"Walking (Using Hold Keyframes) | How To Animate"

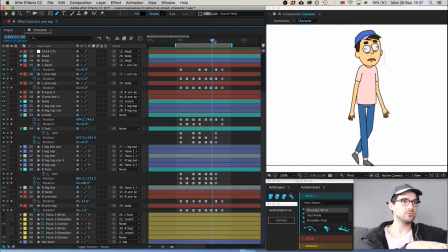1227s
And maybe his back arm should rotate back too far there. Yeah.
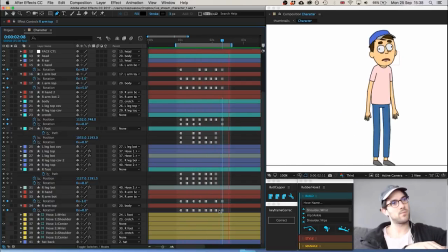1243s
Mm-hmm. Oh, that's looking nice. I feel like this is going well.
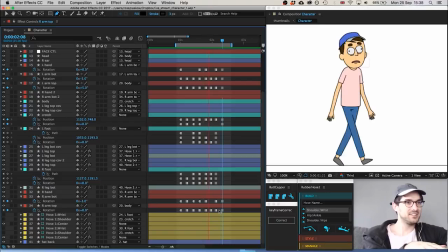1250s
Do you think this is going well? This is okay.
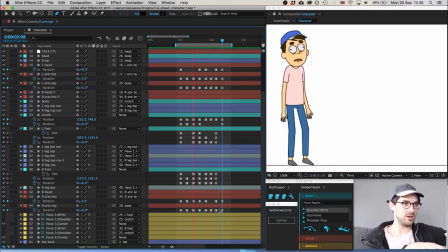1257s
Check the feet are okay. Oh, obviously that left foot needs a little bit of work.
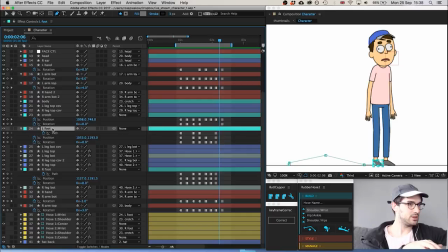1266s
Maybe it could be pulled in at the end. So the final pose should be that. But then we should copy and paste the... We should take the position that it's at here, put it here,
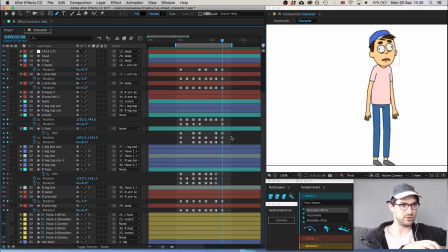1283s
so that he kind of brings it in at the end, like this.
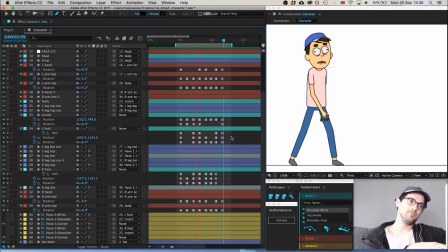1290s
Mm-hmm.
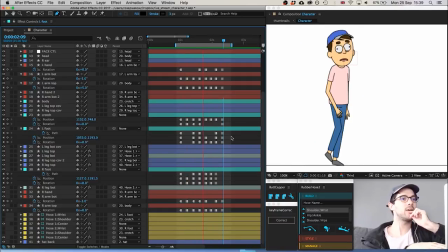1295s
Now we just have to find a way of making that look nice, because at the moment it doesn't.
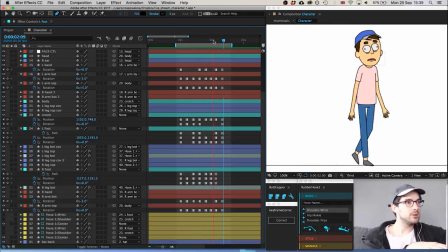1301s
Maybe he could be lifting it here. Yeah.
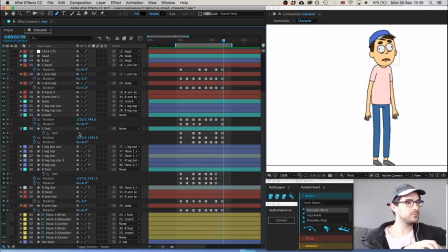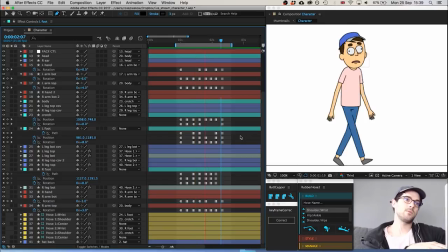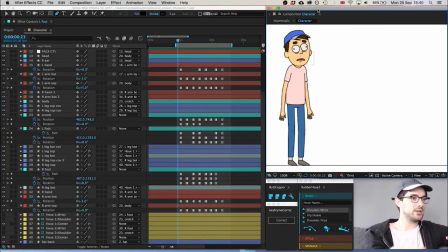1331s
Let's carry on adding more in-betweens. Maybe here.
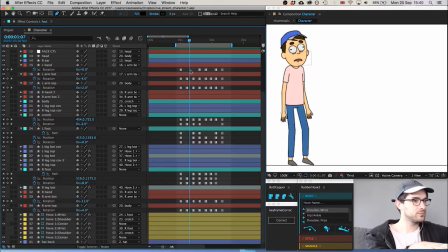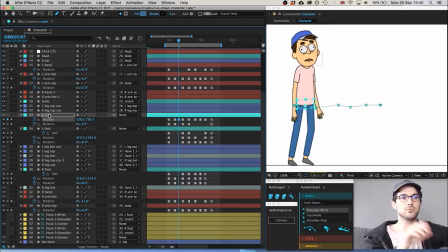1358s
Maybe instead of putting the in-between directly in the middle, we want a little bit of an ease. So let's put it over here, so that he's starting off slow and accelerating.
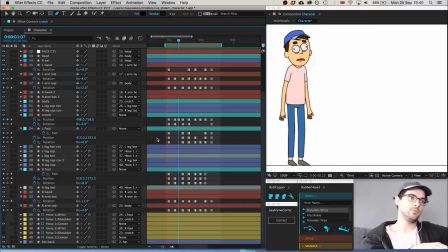1378s
Mm-hmm.
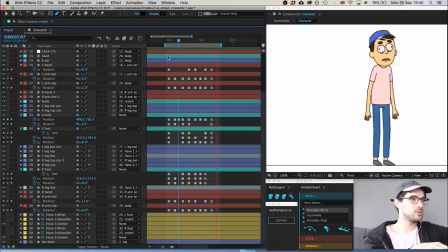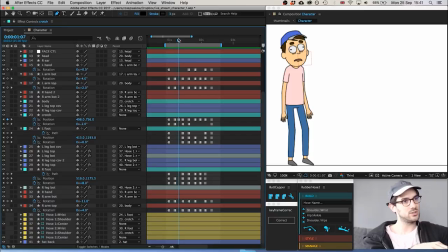1384s
And let's work out the difference. You see his arms need to be rotating there. Let's work out the difference between that rotation and the next rotation. So right arm top +4 at the moment, and the next one is +9. So maybe we'll rotate it a bit more,
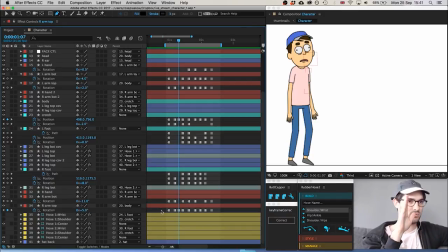1403s
but just a bit, because we're starting slow and then we're going to accelerate. So we're still starting slow at the beginning here. -11, -3, so I guess 2 degrees.
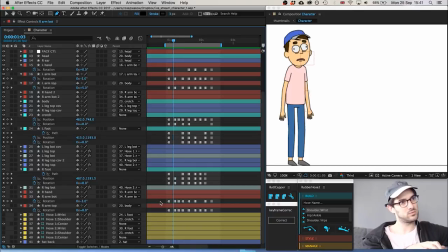I'm just looking at the back arm at the moment, just working out what to do.
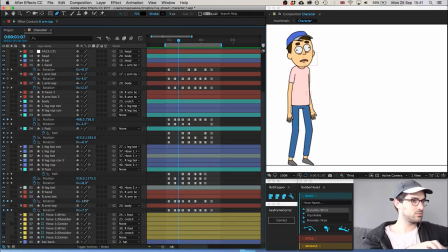Because limbs, in my opinion, it looks good when limbs kind of flop.
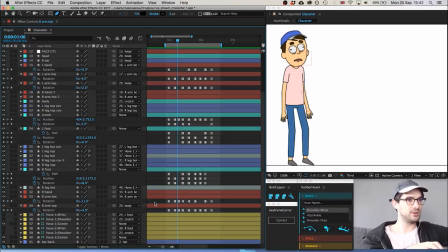1450s
If one part of a limb drags behind, that looks nice.
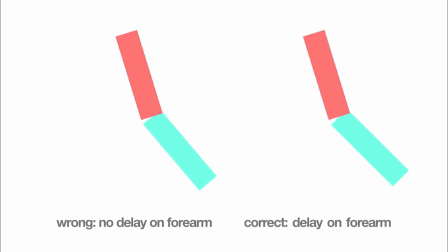1456s
Like if your arm turns all at once like this, that's not interesting.
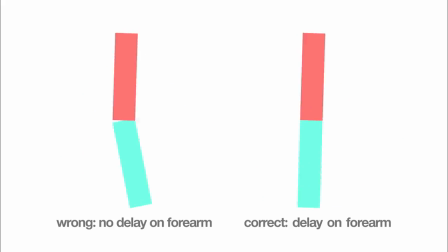1463s
What you want to see is the bottom, like fluid, like that.
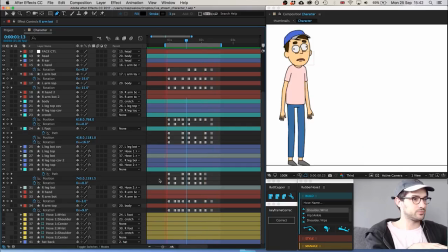1469s
You see? Let's get an in-between for the foot.